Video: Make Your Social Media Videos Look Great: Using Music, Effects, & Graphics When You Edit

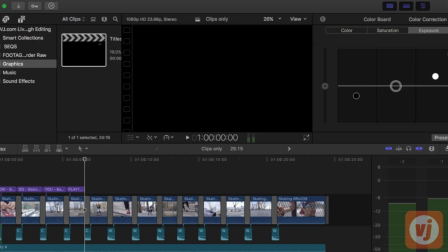999s
So let's just watch it with those graphics.
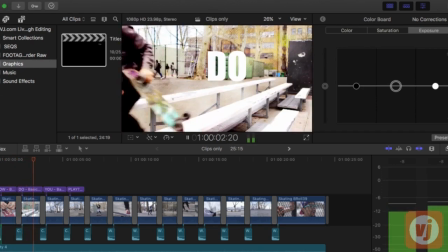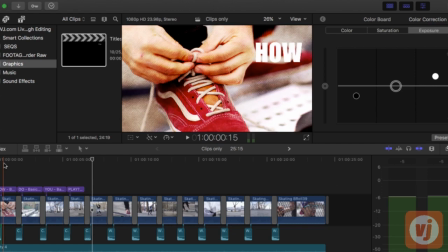1010s
Okay, so one of the challenges, again, was having this white letters without any drop shadow, because I think they look a little better that way, look less like a meme, is for it to stand out.
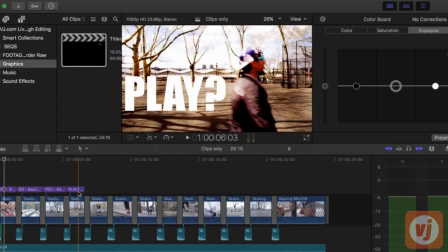1024s
And the cross-hatching in the background does help the white stand out, and it works for a couple of the shots.
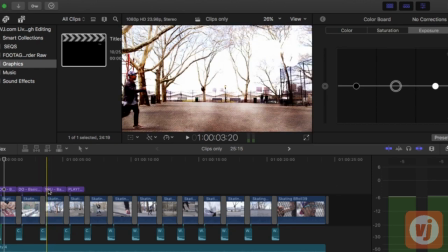1030s
This one you can see at the top, you can't even read you, but I started it up there and dropped it just to give it a little energy.
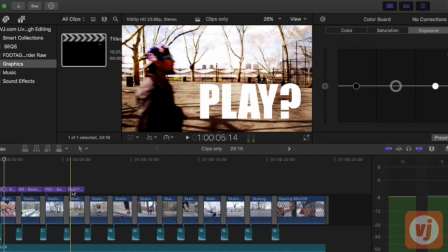1038s
And then play, for this one, I moved it as he was walking past.
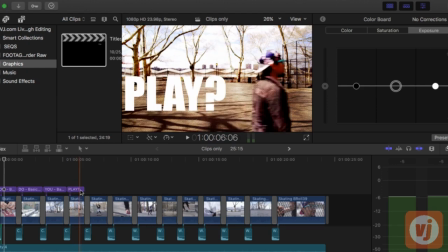1043s
So it kind of is in front of him and then goes behind him. And it asks that question, how do you play?
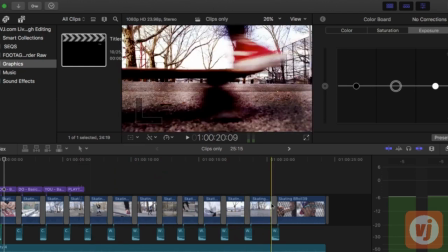1048s
And then he starts playing, right? So if we come back to my title sequence here,
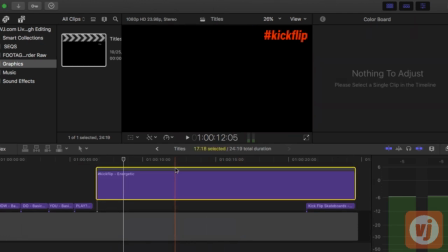1056s
it's good to add some sort of social media directive, like a hashtag or a Twitter handle,
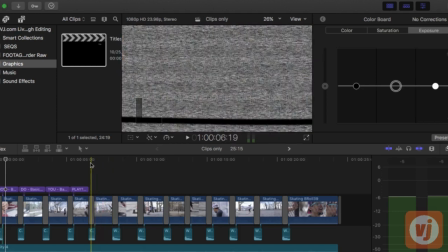1065s
so that the viewer or user can has a
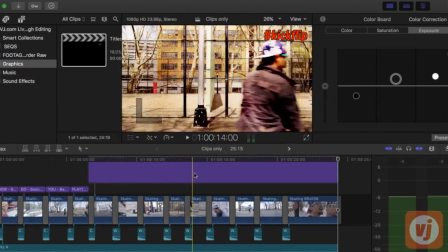1069s
way to go and check out more about this product / lifestyle.
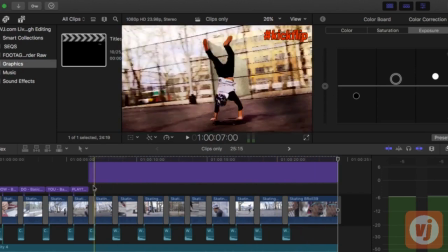1077s
So it's good to keep it up the entire time because it's only 24 seconds.
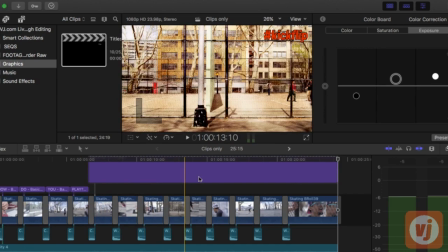1082s
So I just put hashtag kickflip. Kickflip skateboards is what we're selling here.
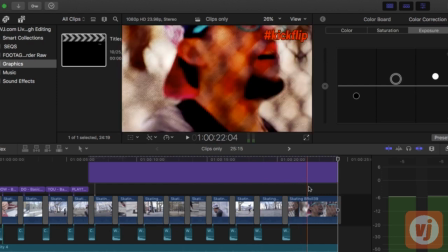1088s
I made it up, or I thought I made it up actually. It is a brand in the UK, I now know, but anyway, the hashtag kickflip.
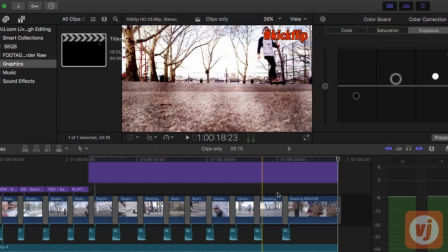1095s
So that stays up the whole time. And then we want something for the end, just to kind of say what the product is.
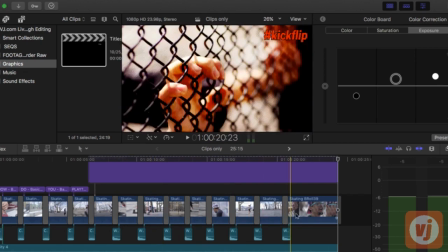1102s
So all along we've been selling you the lifestyle, and then at the end we tell you what we're selling and what you should go get to be this cool.
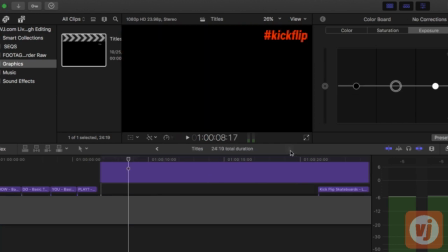1108s
So let me come back, and I'm going to grab this one.
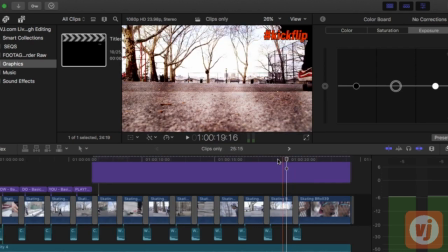1116s
And you can hear when the music makes that final noise, that bong. Okay, so on that bong,
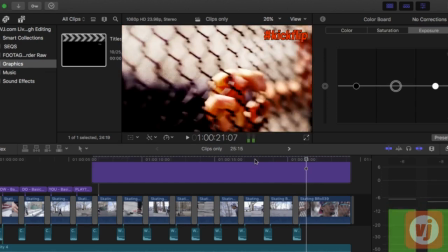1130s
bong. All right, that's where we're going to start our final title.
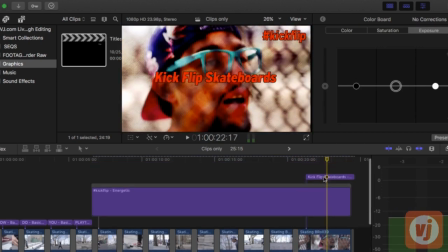1137s
Maybe move it up just a bit.
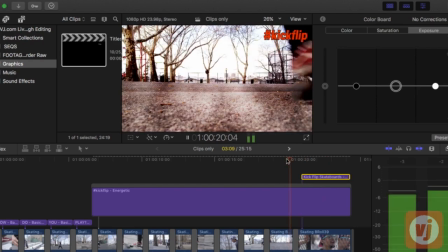Little too.
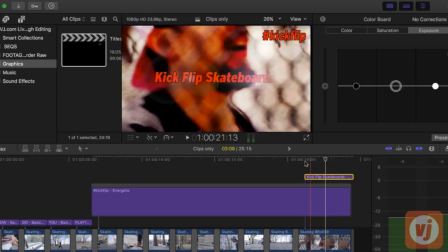1151s
Right, so we have a little flare there that brings the letters on, right? So let's grab another sound effect.
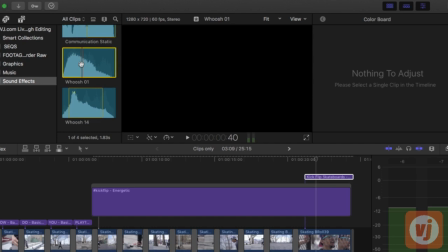1160s
Anytime you have one of these, it's good to add a sound effect.
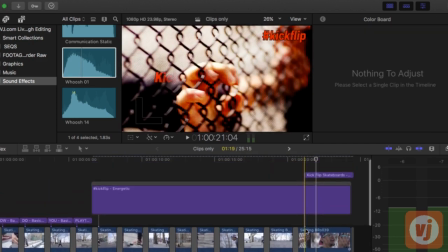1167s
It'd be like seeing a firework go off in a scene but not hearing anything.
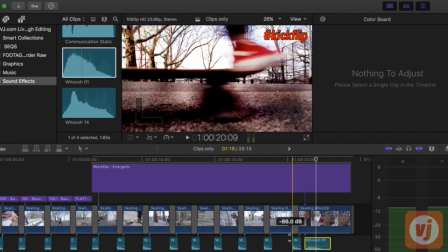1171s
So however subtle or low, and if you watch, when you're watching television programming or anything and you see an effect,
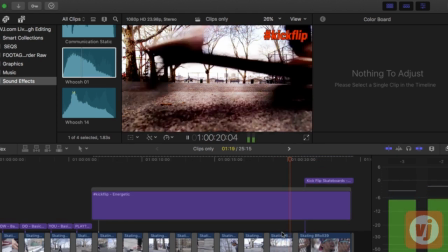1178s
listen and you'll hear these whooshes in the background. So let's see how this works. All right, so this kind of a final whoosh.
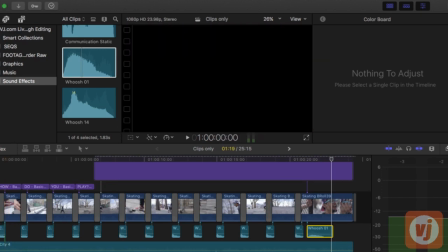1187s
I'm going to take down our playground noise just a little bit, our city noise, and see what we have.
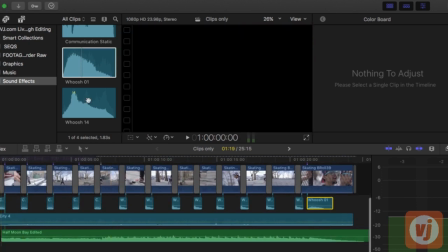1195s
So let's watch it. Let's take a look from beginning to end and see. Make the window a little bigger.
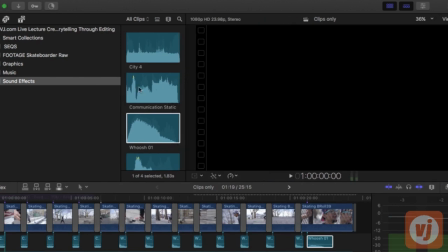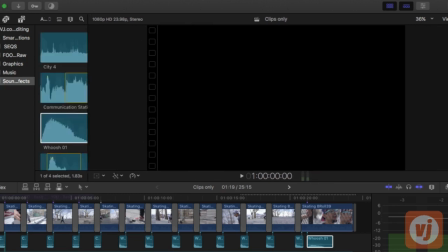1216s
So we can get a good look at it.
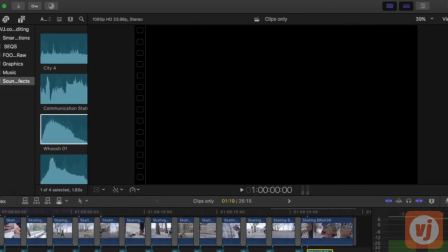1221s
All right. Okay, so if you remember, we had those 13 shots that were fine, but kind of unremarkable. And we added a color correction, we added a crosshatch filter, we
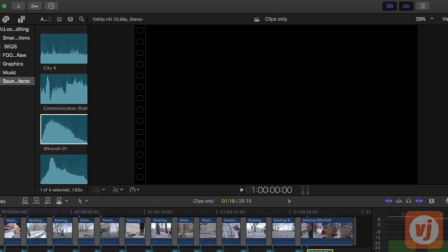1237s
added transitions and sound effects for the transitions. We added titles. So let's take a look.